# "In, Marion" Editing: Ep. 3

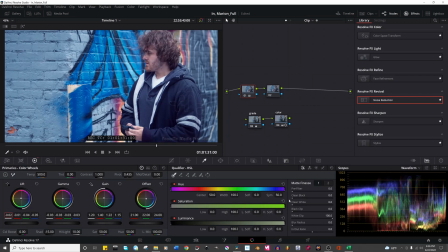And now we can lower lift. Let's make our saturation. Oh, saturation. And we'll go to a -5 on the shadows now. Put this at a -3. I think a -10 may be okay.
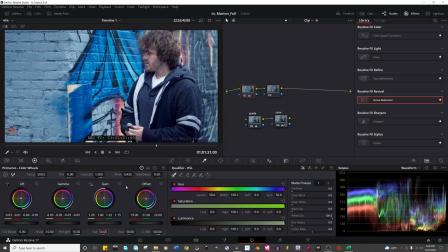I don't know if that's too much again. I think that's okay. That's better. That's better to me. Like it's dark, but there's still some detail and you're not losing it. So I'm much happier with that actually.
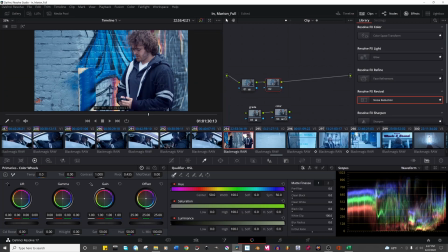Okay, so now we just got to worry about the color, and it's pretty, you know, close to these, I think, but we get more green. We need less red in the lows. So let's kind of focus on that.
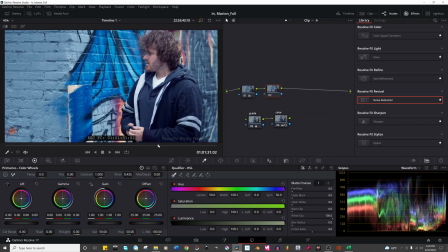Let's put this down. You can see a bit better. That's probably too much. Let's go half of that. I think an 05 is all right. Like especially in his hair, you can see it. I think the skin tones honestly are fine.
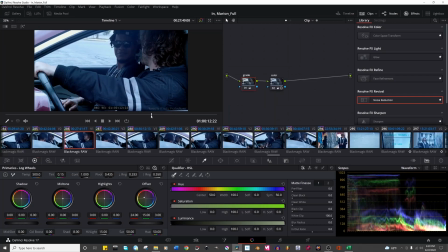We need more blue in the highlights. So what I'm noticing in the skin tones here, it's like cool. It could be a bit more maybe, because if you compare it here, there's way more.
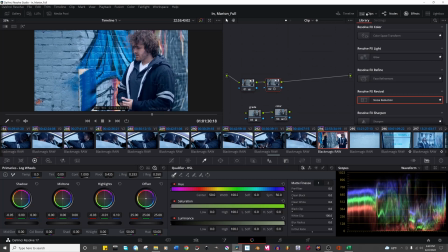You know what I mean? There's way more colors, way more detail. Maybe it's too much even, honestly.
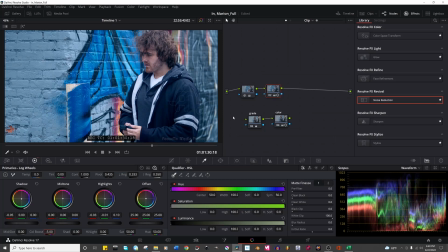Like if we just take off a color boost there. So I do like it and the skin pops. I think it's a little too much even with our color boost now. So what I think I'm going to do is take off a bit more of the red in the mid-tones.
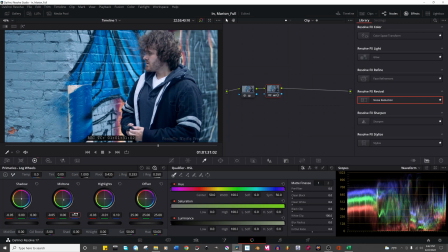Let's do this, but then let's add a little bit of blue in there as well. 3 maybe. So just to kind of dampen them down a bit and a little less life, because it needs to be more gritty, right?
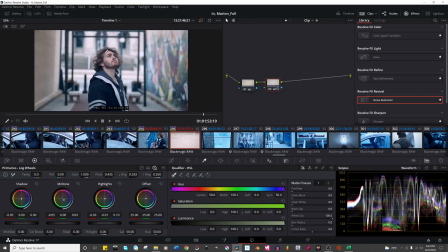So look at that eye. What a gorgeous boy. Okay. I think that's close. I think there's still too much red. So what I'm going to do is actually take the red down a couple of notches. Maybe that was too much. I
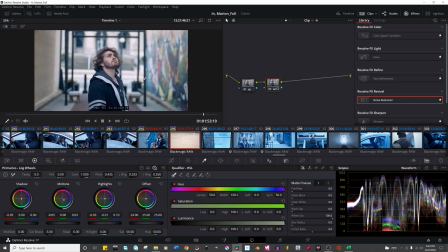think that's better. It's kind of dulling it down, and I understand that, but that's kind of the point, is it doesn't need to be lively. You know what I mean?
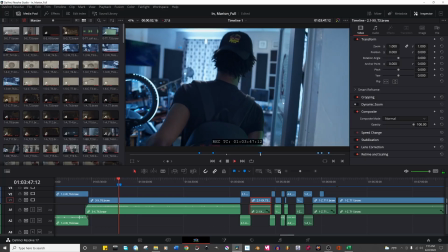So one thing about this scene is you see John here in
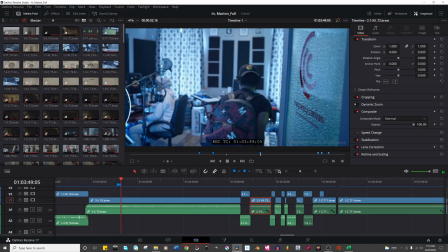the door, which is not ideal.
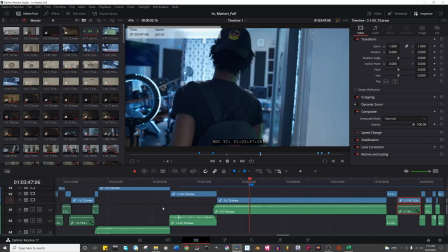So what I had an idea to do was,
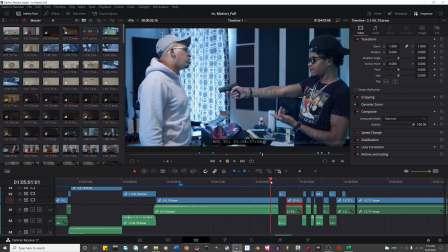so this is all one take of Andre comes in, he robs Chiron, and then we cut to John riding, and then he gets out of
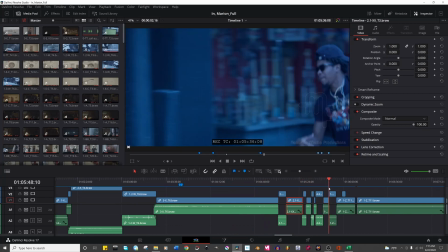the car, Andre comes, runs, and then that's our scene.
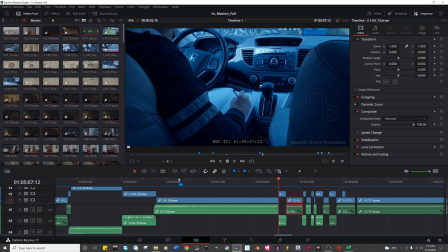What I had an idea to do is to get out of this,
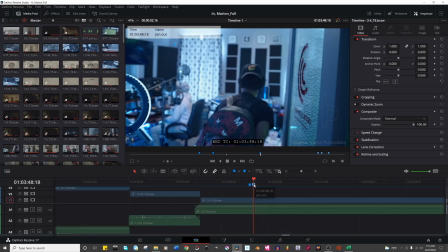we are going to, first of all, let's get rid of the markers.
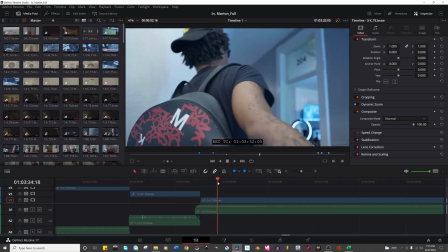So Andre comes up and he hangs by the door for a second.
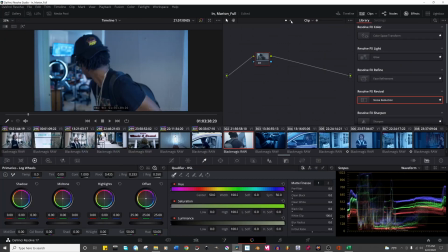I'm also going to, just to save on the lagging, I'm gonna take that off.
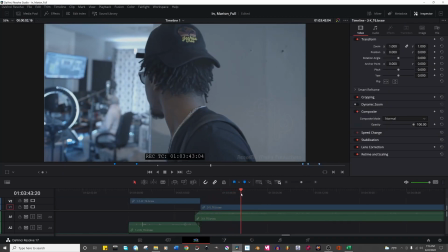So Andre comes up the stairs here, waits by the door for a second, cocks the gun, and then goes in, and then we see Johnny Boy.
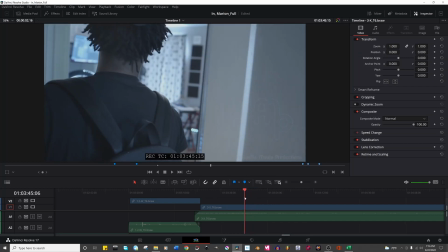So what I'm going to do, I'm going to cut around this a little bit. So he does this thing.
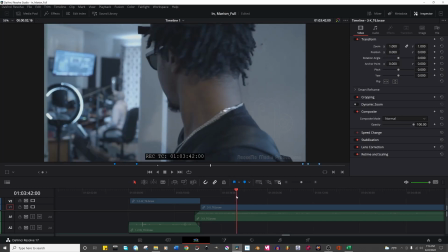So he cocks the gun, right? And then he kind of looks again. So I'm going to go right to where that gun is off frame. I'm going to cut it.
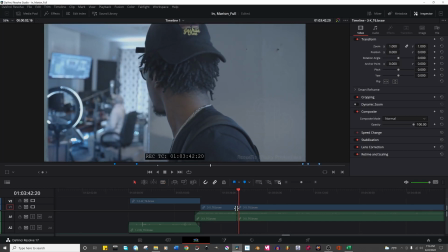Actually, no. What I'm going to do, undo that.
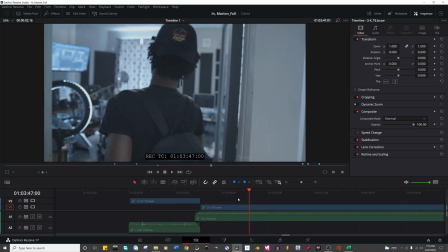So what we need to figure out is the last frame we can use that we see John, because we need to cut those quick frames out of it, right?
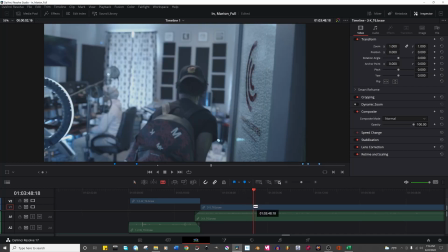Which is not ideal, but I'd rather not see John. So we're going to see how this works.
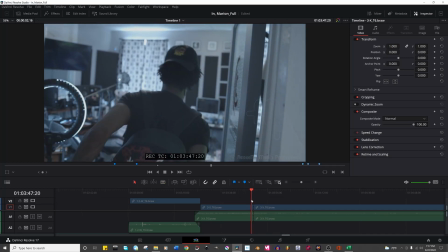If it doesn't work, we'll change it back. And then